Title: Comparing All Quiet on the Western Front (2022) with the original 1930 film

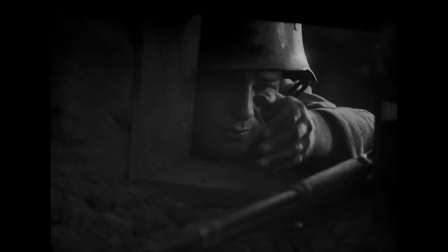1721s
Having lost Kat, his only remaining reason to live, Paul returns to the trenches,
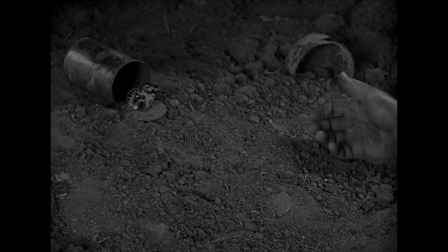1726s
reaches for a butterfly, and with the camera hovering over his hand, we see him collapse.
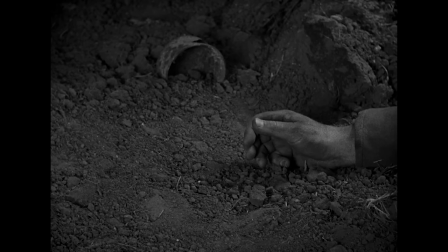1732s
This scene isn't attached to any particular battle or event within in the war, the focus is simply the end of Paul's life.
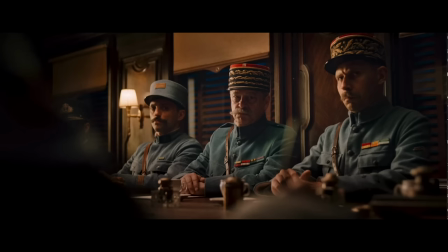1739s
Because in the Netflix film, we have just seen the signing of the armistice,
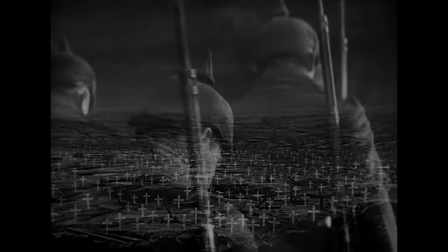1744s
the screenplay needs to find some reason Paul is still sent into battle regardless, where he will eventually die.
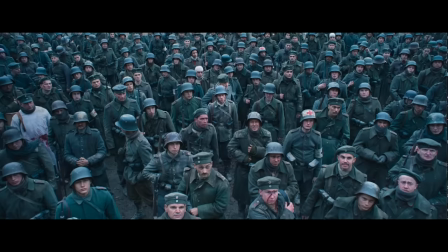1751s
This is where Friedrichs comes in.
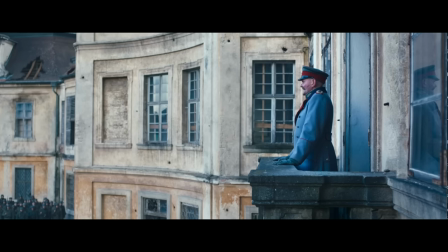1753s
He emerges from his den of comfort to announce that the cowardly social democrats have sold out the German people by signing the armistice.
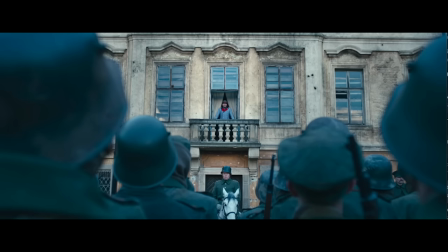1760s
So in order to return home as heroes, they must strike the French with all they have before the treaty officially kicks in at 11 a.m.
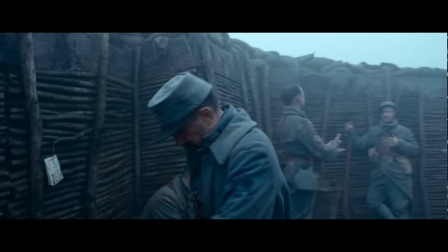1769s
This obviously did not happen in real life. If Paul can survive the next 15 minutes, he will have survived the war.
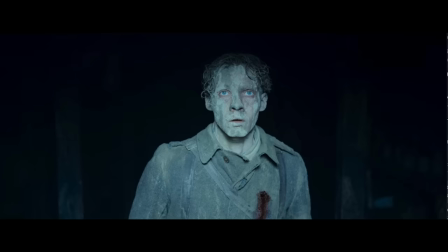1777s
But of course, he doesn't.
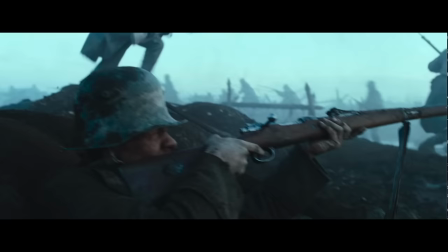1779s
This change brings a kind of race-against-the-clock element that I think is better suited to a run-of-the-mill action film than something like All Quiet on the Western Front.
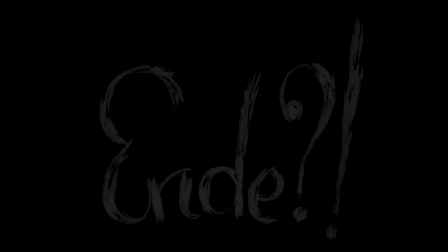1787s
But I see what Berger intends with this ending.
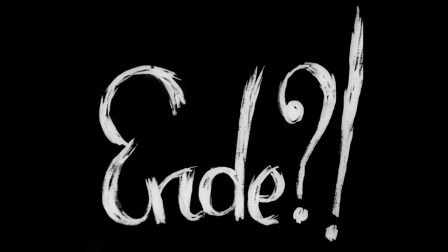1790s
It elaborates on the suspicions that Wilkerson and Pabst had in 1930, that sense that World War I wasn't really the end.
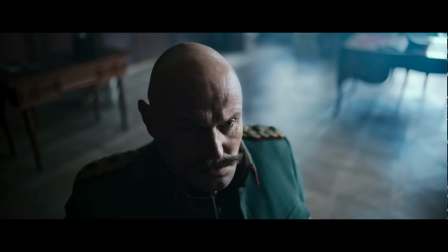1799s
Although Erzberger is temporarily successful, General Friedrichs and his warring spirit survive,
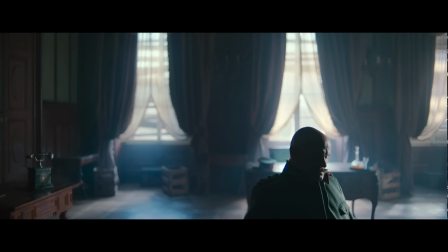1806s
now armed with a new political agenda and willing to send young men to die to see it enacted.
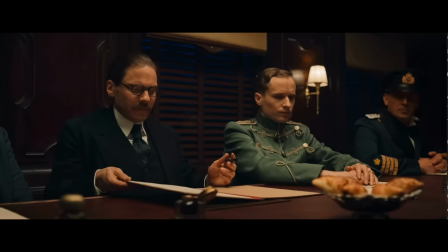1812s
I don't necessarily think this structure, the addition and insertion of these scenes,
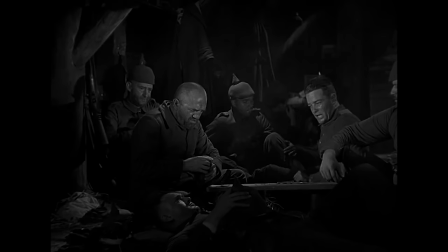1817s
achieves quite as intimate an understanding of how war and a lust for power can corrupt and erode every level of society all the way down to the postman.
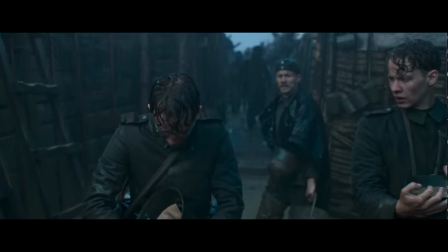1826s
I also think it comes at the expense of Paul's characterization and the point of view of the common soldier, which seems to be the main point of the novel.
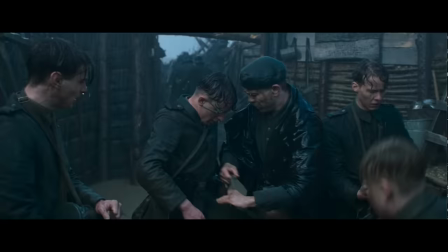1835s
However, to me, this is what makes this adaptation German, like Berger intended.
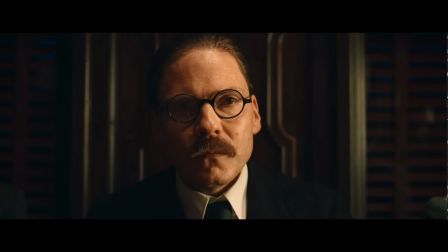1840s
In breaking down these disputes between political factions, by naming key figures in German history,
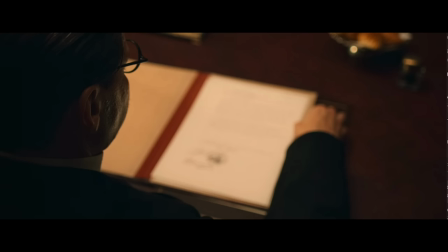1846s
by signaling dark conflicts ahead, this film has a very specific German perspective.
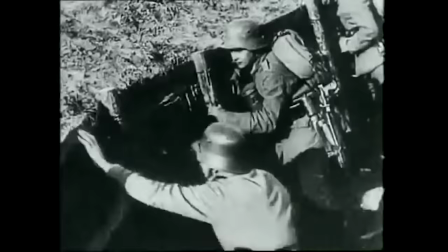1851s
It doesn't aim for the universality of the original, whose audience would have been composed of veterans around the world who needed their voices heard.
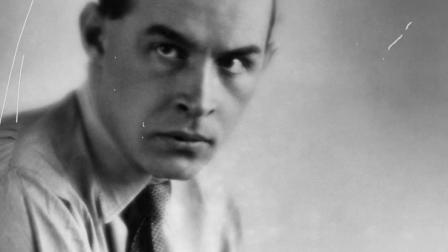1860s
And while there's some discomfort in the idea of so drastically altering the text when Remark's only request
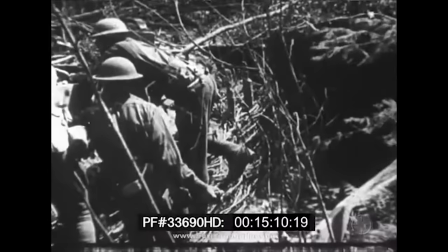1867s
for the original adaptation was that the filmmakers not make significant alterations or additions to the original material,
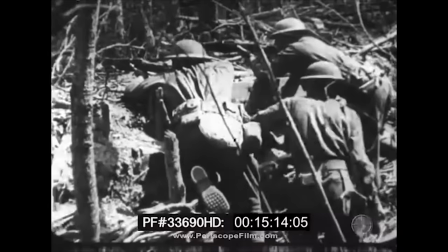1874s
This version is speaking from a vantage point Remarque did not have in 1929 when he wrote the book.
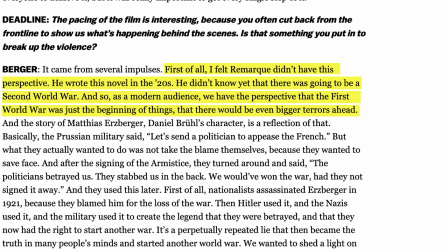1881s
As Berger told Deadline, he didn't know yet that there was going to be a Second World War. And so as a modern audience, we have the perspective that the First World War was just the beginning of things, that there would be even bigger terrors ahead.
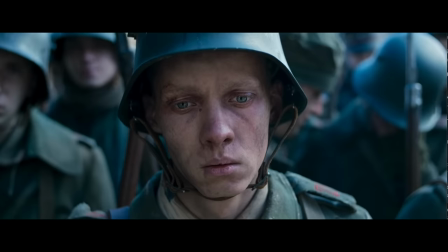1895s
To look back at that history, to try to understand and process it, these are conversations that Germans have been engaging with for decades.
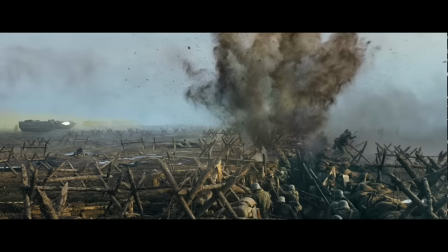1903s
On January 24th, it was announced that All Quiet on the Western Front received nine Oscar nominations, including Best Picture. Only time will tell if it will take home that award like its predecessor.
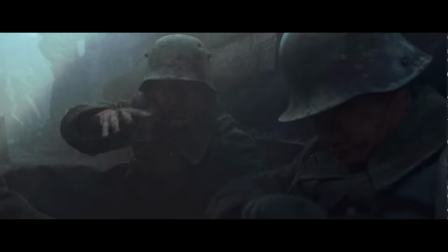1915s
The film's reception this time around has undoubtedly been affected by and attached to the looming shadow of the war in Ukraine.
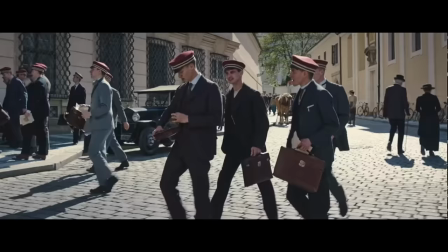1923s
Certainly the film's Best Picture BAFTA win was framed by the media as a reaction to that conflict.
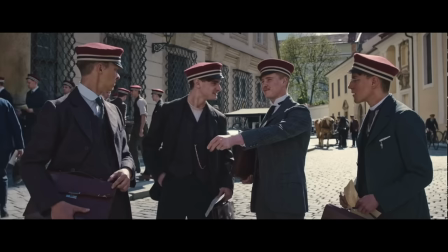1929s
While nine nominations obviously suggest that the Academy appreciated this film, I'm not convinced it will have resonated here the way it has in Europe.
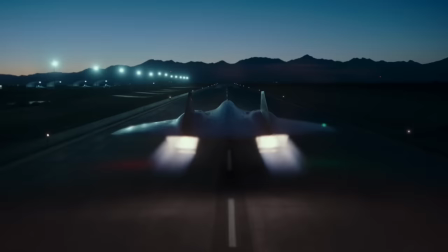1938s
I have to laugh at the simultaneous presence of Top Gun and All Quiet on the Western Front in this category, because it kind of proves Berger's point.
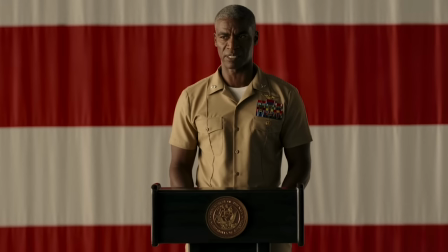1947s
Top Gun appeals to the post-World War II American tradition of portraying ourselves as ultimately triumphant and invariably just.
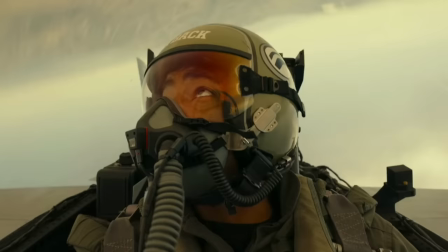1957s
It's flag-waving, American exceptionalist camp that seems to have some ideological tension with All Quiet on the Western Front.
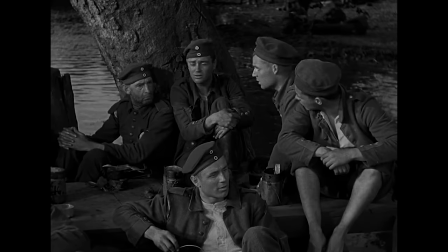1966s Every full-grown emperor needs one war to make them famous. Why, that's history.